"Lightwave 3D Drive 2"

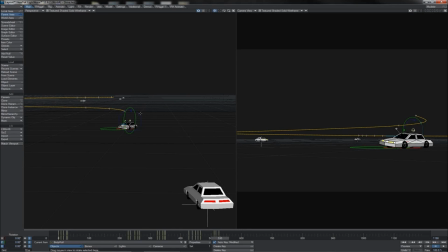1981s
So you see that it's really holding on, gripping the road there as he weaves around like that. We won't do a braking forwards, as of course he's not doing much braking on this corner, he's really just going for it.
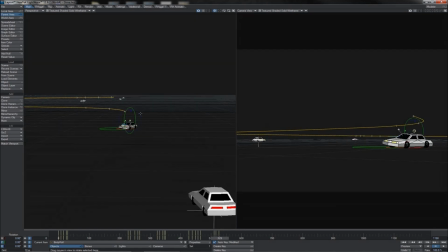1996s
And we'll keep that lent over for a few frames as he's in mid-slide there, so let's say 1, 2, 3, 4, 5 frames. Actually, possibly later, let's wait until he starts to actually correct his slide, shall we?
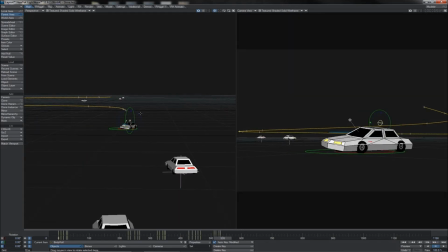2009s
What we'll do is, see, he starts to correct the slide at that point, so we'll hold his tip until there. Then very swiftly, 1, 2, 3, 4, 5, we'll push it in the other direction.
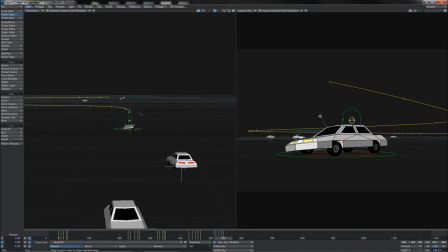2023s
So this way the tip of the body, the suspension, is sort of anticipating the tail slide action. What we have got here is, you know, an overlap, underlap, anticipation, follow through sort of action.
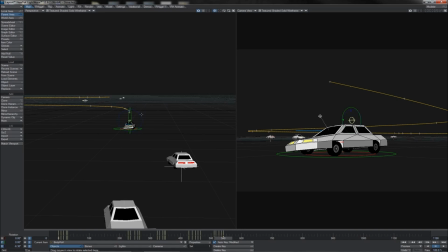2039s
You know, the suspension is taking the weight of the body as it comes round the corner, but then of course, you know, it's spring loaded, so it pushes that body back the other way, and it's part of that push in the weight coming from the springs that causes the tail to get dragged back around.
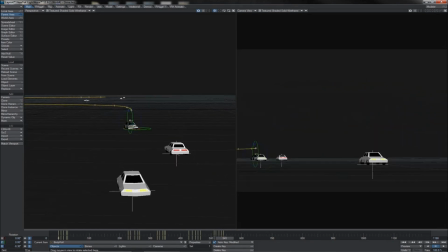2055s
So you see it comes in harsh like this, but then that pop over, you see how it plays and just overlaps slightly,
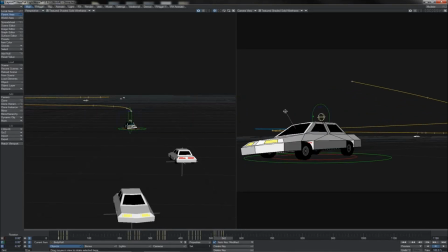2063s
it begins to spring back before, just an instant before the tail slides back the other way.
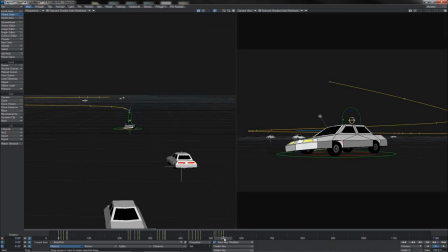2069s
So you see that gives us a nice little bit of overlapping, underlapping, anticipation and follow through in the physics of our body mechanics here.
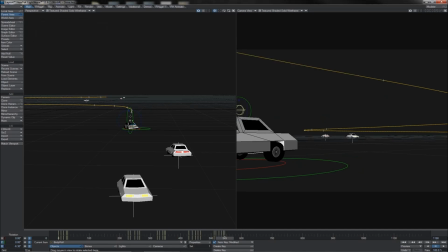2079s
It'll probably hold like that up until about this point, but then 1, 2, 3, 4, 5, I'm going to say we'll give it a reset, and I'm actually just going to push it ever so slightly back over so it's just got that little wiggle in it, and 1, 2, 3, 4, to go back to absolute flat there.
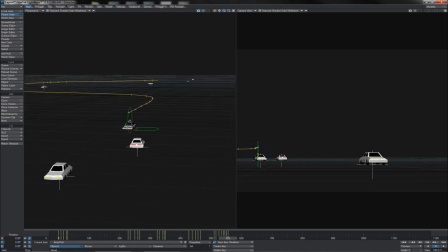2098s
So let's give that a playback, because that should look pretty cool coming through here. So here he comes, rattling down, and wham! Look at that. Look at that physic that you've got going on in the body there. It's nice if I zoom in on it.
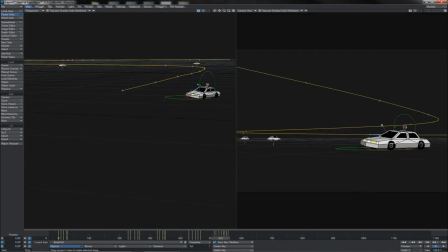2114s
Here we should be able to see it very nicely. So come on, little car. Comes in, hammers round. See that? Wonderful. That's where you're starting to get real life now coming into this vehicle motion.
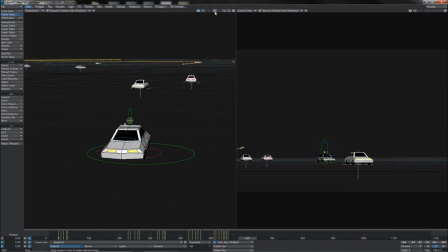2128s
So that's all pretty groovy. Now we're coming up to this slowed corner there.
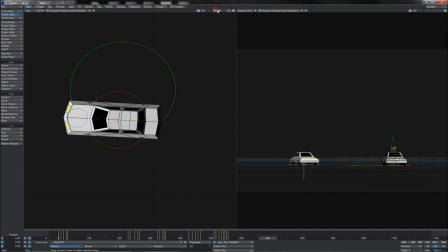2134s
So let's just check it from top view so I can see the point at which he is really beginning to slow himself and brake somewhat.
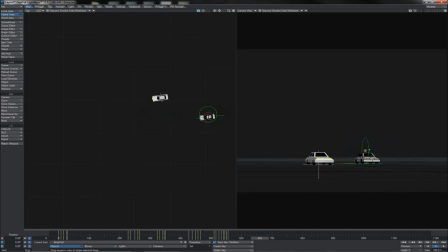2142s
And it's really coming in just as he passes here, isn't it? So what I'm going to do is he's going to say, let's say he's sort of touching the brake by this point around here, and then we'll come forward 1, 2, 3, 4, 5, 6, 7,
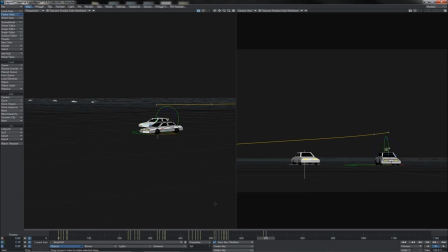2157s
8, and we'll have him dip forward like that, of course, as he started to now brake and slow down into this corner. We'll sort of hold until about there, and now he starts to come around like this. We'll lift him up again a little bit.
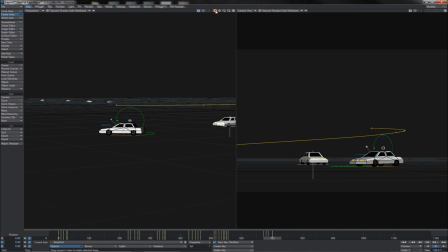2174s
So of course, you know, a lot of that inertia from the action of braking, you know, the springs have pushed back and, you know, let the front come up again. And we'll give him just a little tip over on the side like this, because of course he is still, or the body and springs are still taking the weight as he comes across like that.
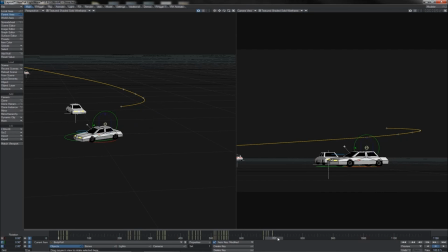2193s
Okay, we'll hold it not for long, just for, let's say, 1, 2, 3, 4, 5 frames like this. And then over the next 1, 2, 3, 4, 5, 6, we'll reset that back to straight. But then, of course, he starts to accelerate again.
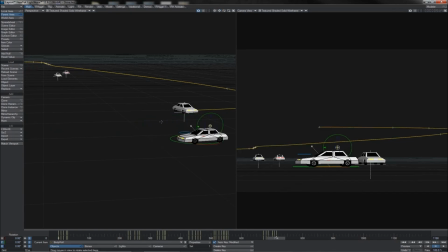2209s
So 4, 5 frames later, 1, 2, 3, 4, 5, we'll pitch him back up like this. So he starts to, you know, really accelerate himself. Hold that for, let's say, 1, 2, 3, 4, 5. And then over the next 1, 2, 3, 4, he'll come back to flat again.
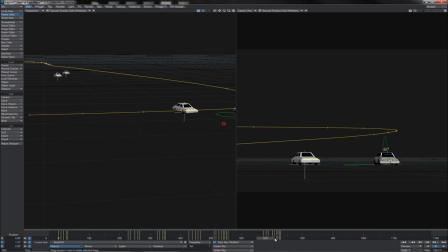2228s
So let's see how that whole action is playing out for us. It should look. So here we come, braking and accelerating out. You see the little bounce that we get on the body from that? Works out really nicely.
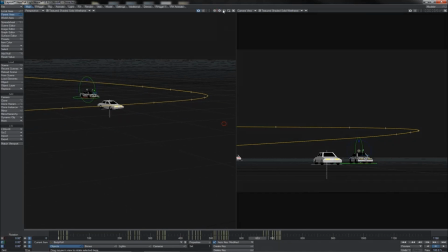2243s
Let me just bring that up a bit better in perspective view here so that we can see it all happening a bit more obviously. Comes in, brake, hard corner, and dodges out of it. Wonderful. Okay, so that's all good up until this point. Then he's taking a very sharp hard corner here.
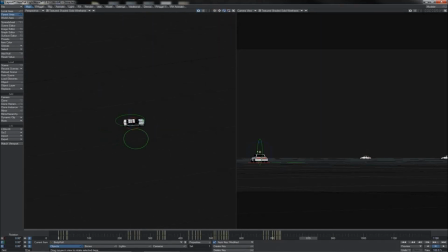2260s
Does he slow down much as he takes it? I'm trying to remember. So let's just appraise ourselves of the facts of what he's doing. Yeah, he does a little bit, but then he starts to accelerate out of it quite swiftly. So I think the braking action will key off there.
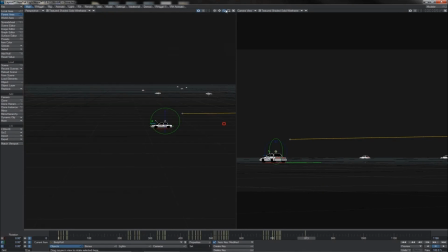2275s
1, 2, 3, 4, like this. And again, he's just touching the brake, and that scoots him forward ever so slightly like this. And as he starts to come round, he's still on the brake a little bit, but he's also started to tip out like that.
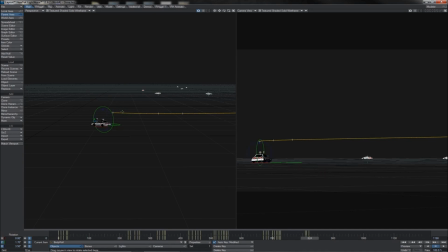2292s
Then we'll come another 1, 2, 3, 4, 5 as he's really coming hard into that corner now. We'll put the pitch back to zero because he has started to really accelerate by this point, or he's, you know, hitting the gas again. And his roll is heavy because he's coming round fast.
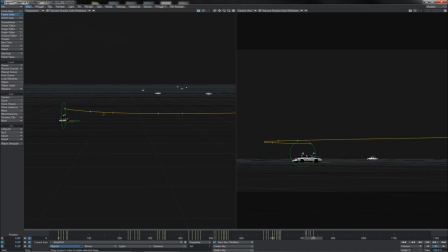2310s
We'll come out to here, key that like this, and then over the next, look at that, because he's drifting a lot there. So we'll keep that drift action in, very similar to what we had before. So there goes his, let's just double check what we've got going on here.
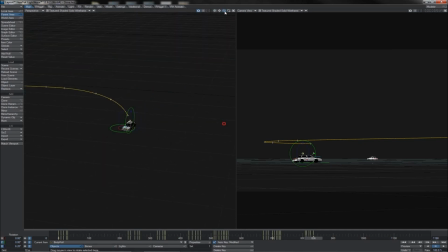2328s
Yep, yep, yep, come round. Okay, so there's his hard drift like that. That's the point at which it's going to spring back. So 1, 2, 3, 4, 5. Actually, no, because he's still drifting, isn't he? So 1, 2, 3, 4, 5. We'll hold it.
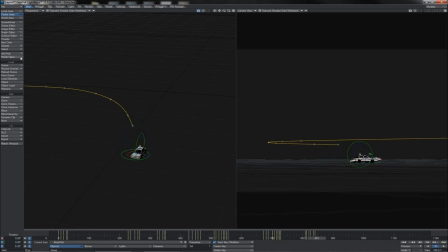2344s
And then 1, 2, 3, 4, 5, 6. We'll reset it and begin to swing him the other way. And also, we'll bring him up on his pitch like this as he begins to accelerate himself out and try to correct himself.
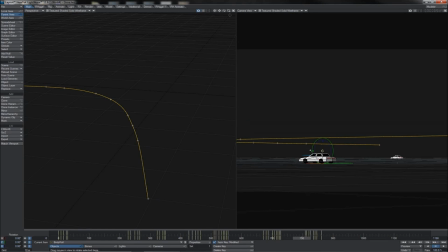2360s
And then by this point, we'll have flattened him off again. So let's take a good look here and see how that is playing for us. Coming round, hard drift. There we go. That looks pretty sweet, I think.
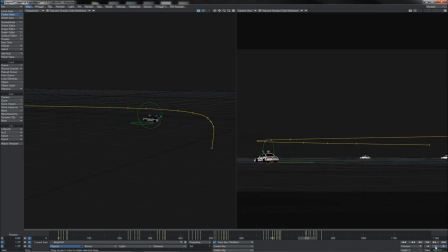2374s
Let's see it again just to be sure. Yeah, really hard, hard bit of cornering there. Very good. Okay, so now he's coming up to his really fast drive in. We've also got a wiggle there, so I might actually work just a little more on that body since he comes over like that.
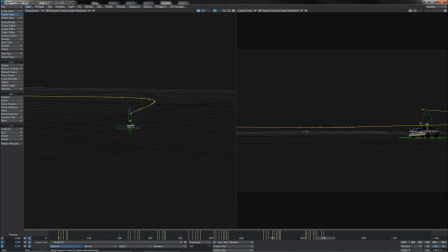2392s
Put a little dodge back to this side on him. 1, 2, 3, 4, 5, 6. Actually, 1, 2, 3, 4, 5. Hold it. 1, 2, 3, 4. Dodge it back slightly the other way.
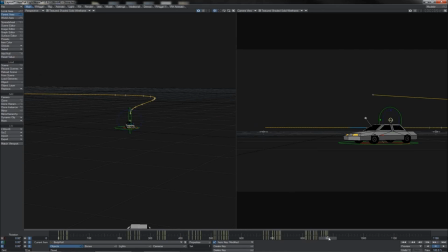2408s
1, 2, 3, 4. Reset it back to 0. So again, we'll have him doing a little bounce in the body as he spins it round like that. That's good. So there he is, going through his very fast, you know, whip through here. So we're definitely going to have some lean at this point coming right into the corner.
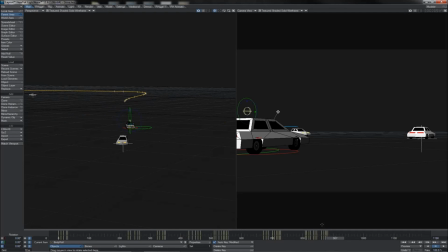2427s
So pretty much immediately as he starts to turn here, I think. Not braking at all, just going for it, absolutely hammer down. 1, 2, 3, 4, 5. Let's roll him a little bit.
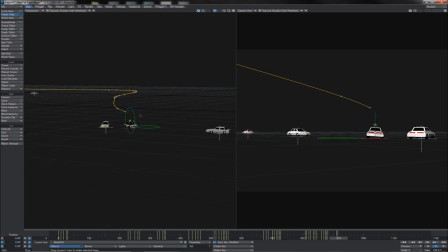2442s
Okay, 1, 2, 3, 4, 5, 6. Coming round much harder. Let's roll him even more. Really pitched into it. It's coming totally out there as he fishtails. Spin round, see how that looks.
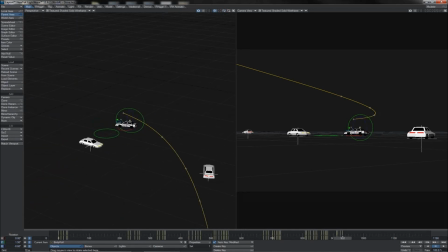2455s
As he does the fishtail, we'll dodge him forward slightly as that breaks his forward momentum a bit. Like that. Then 1, 2, 3, 4. We'll hold it where it is. 1, 2, 3, 4, 5, 6. Start to swing him back.